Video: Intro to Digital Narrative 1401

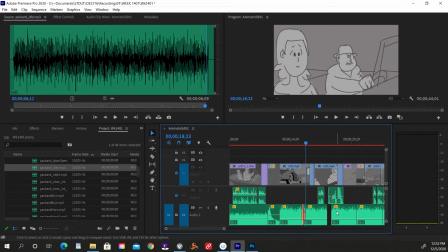[12:25]
Downside of that is you're actually doubling it for a moment, and that might sound a little weird, but turns out that that cut is just fine, pretty invisible. Okay, so we have to.
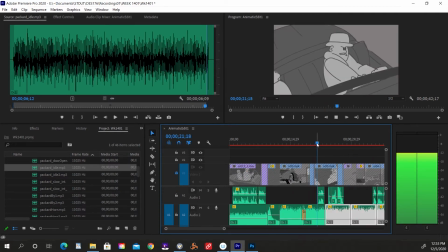[12:39]
We've added our key sound effects here of the guy.
Hey, what's the big idea?
Honking.
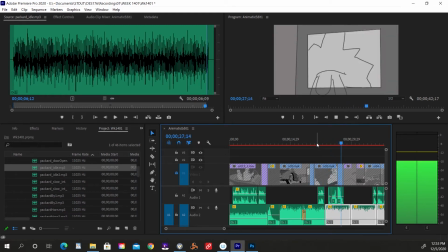[12:46]
The face smear on the glass.
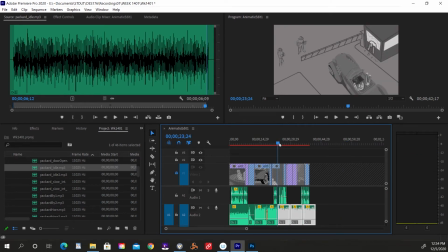[12:49]
And those are just done in a similar way where I'm dropping in things and changing their level.
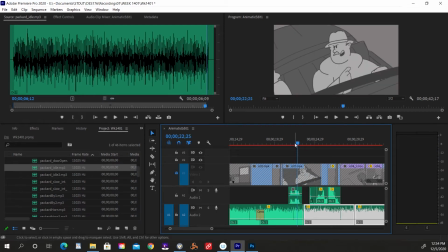[12:55] Hey, what's the big idea?
I raised his vocal level there. Where'd the horn go?
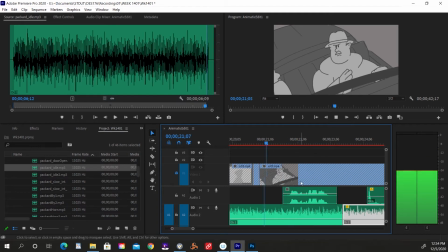[13:02]
I hear a horn.
Hey, what?
Must be on its own layer in here.
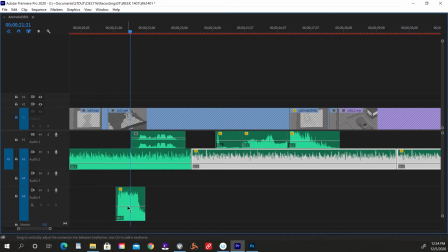[13:07]
Let's take a look. There it is. Yeah, sitting down there. To go to full screen like this, I hit the tilde key.
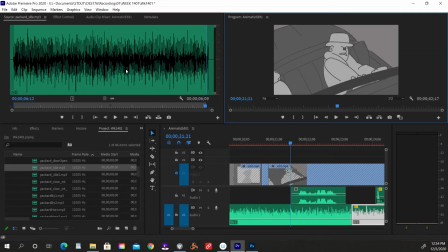[13:14]
Any window you want to blow up to full size, just hover over it and hit tilde. That's really a great shortcut for people who are losing their vision or have limited space on their monitor.
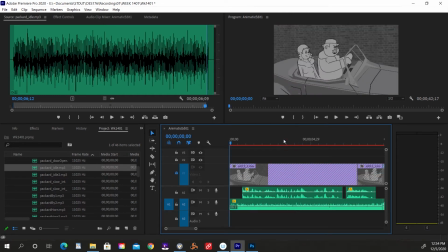[13:25]
Let's do some audio cutting for music, which has sort of its own vagaries and difficulties.
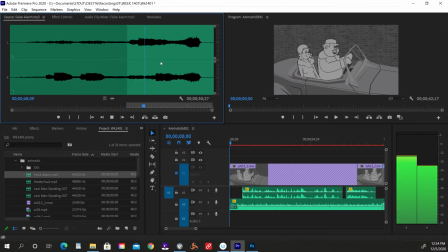[13:31]
I have some clips I've pulled. Here's this horror cue. You know, it's just basically tones.
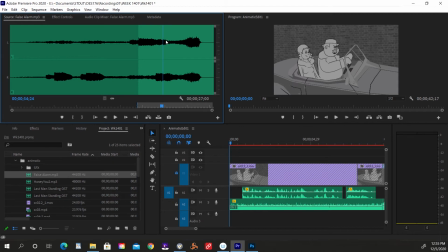[13:53]
I don't want a crescendo. Let's just take this piece. Okay, so it's probably going to be something like that. Let's find the space for that.
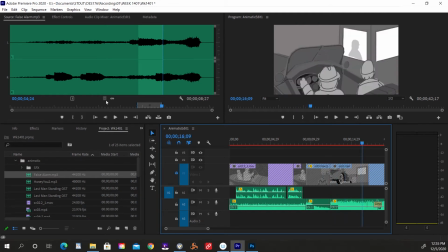[14:01]
I'm going to start it pretty much there where the fellow is not responding.
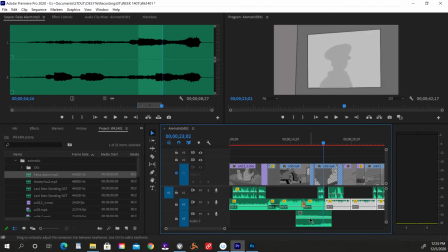[14:13] Hey, what's the big idea?
Okay, so that change in tone is getting confusing with the horn. Maybe I want something that's more...
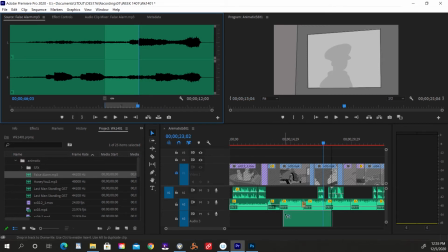[14:28]
Let's do that. A little less musical. And it's going to start in there. Just a little tension.
Hey, what's the big idea?
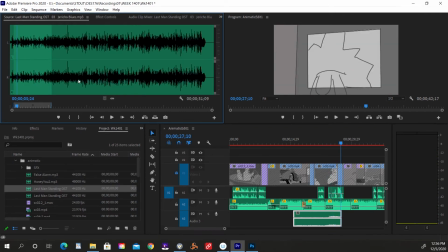[14:48]
Okay, and that's where we'll cut to our next piece of music, which is this one. This is from the Last Man Standing soundtrack.
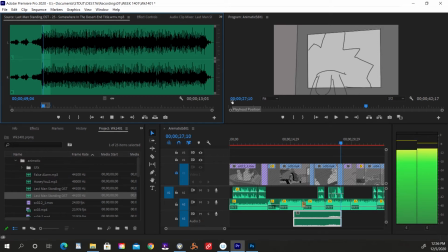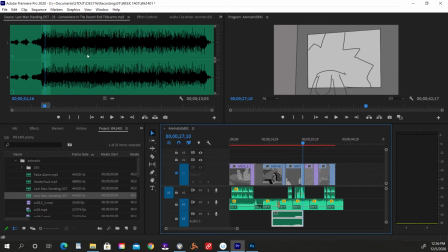[15:03]
Nice bit of sort of action-y or tension-y kind of stuff.
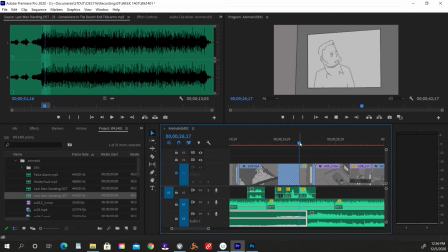[15:08]
So we're going to drop that straight on in. And here's where obvious hard cut, right? Let's have it actually kick in right about there.
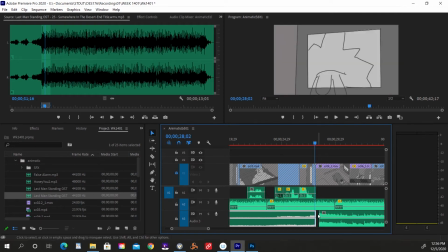[15:24]
And maybe somewhere in here is where the transition will be happening. Let's back it up just a little bit. Again, I'm going to click on the space between it. It'll light up. Shift D creates my cross dissolve. And let's see. Actually, it kind of feels like it's almost intentional.
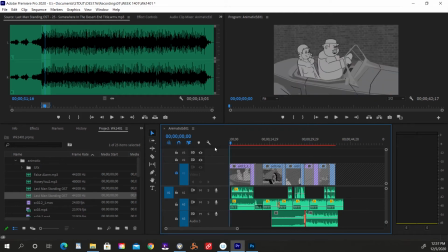[15:42]
Good enough for an animatic. We will have to mix it out to make sure that it's out of the way of the dialogue, but that's a pretty good start. And here's another clip from that same film.
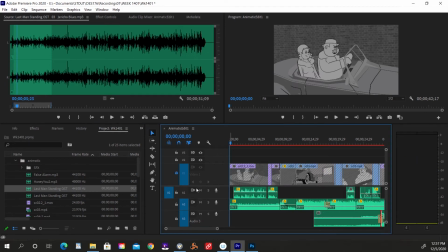[15:54]
It just kind of sounds like 30s-y, jazzy, bluesy sorts of thing. So I'll just take a little piece of it. And it's still almost too big.
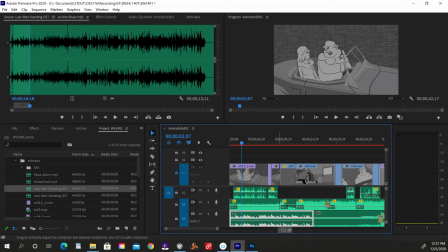[16:08] Honey, you made the right choice.
Let's drag the whole thing down a bit.
Here's an express train ticket to Big Picture.
It's out of the way. Almost sounds like source music, like it's coming from the car interior or something.
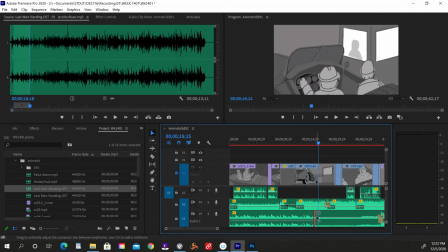[16:25]
And there again, we just need a little transition.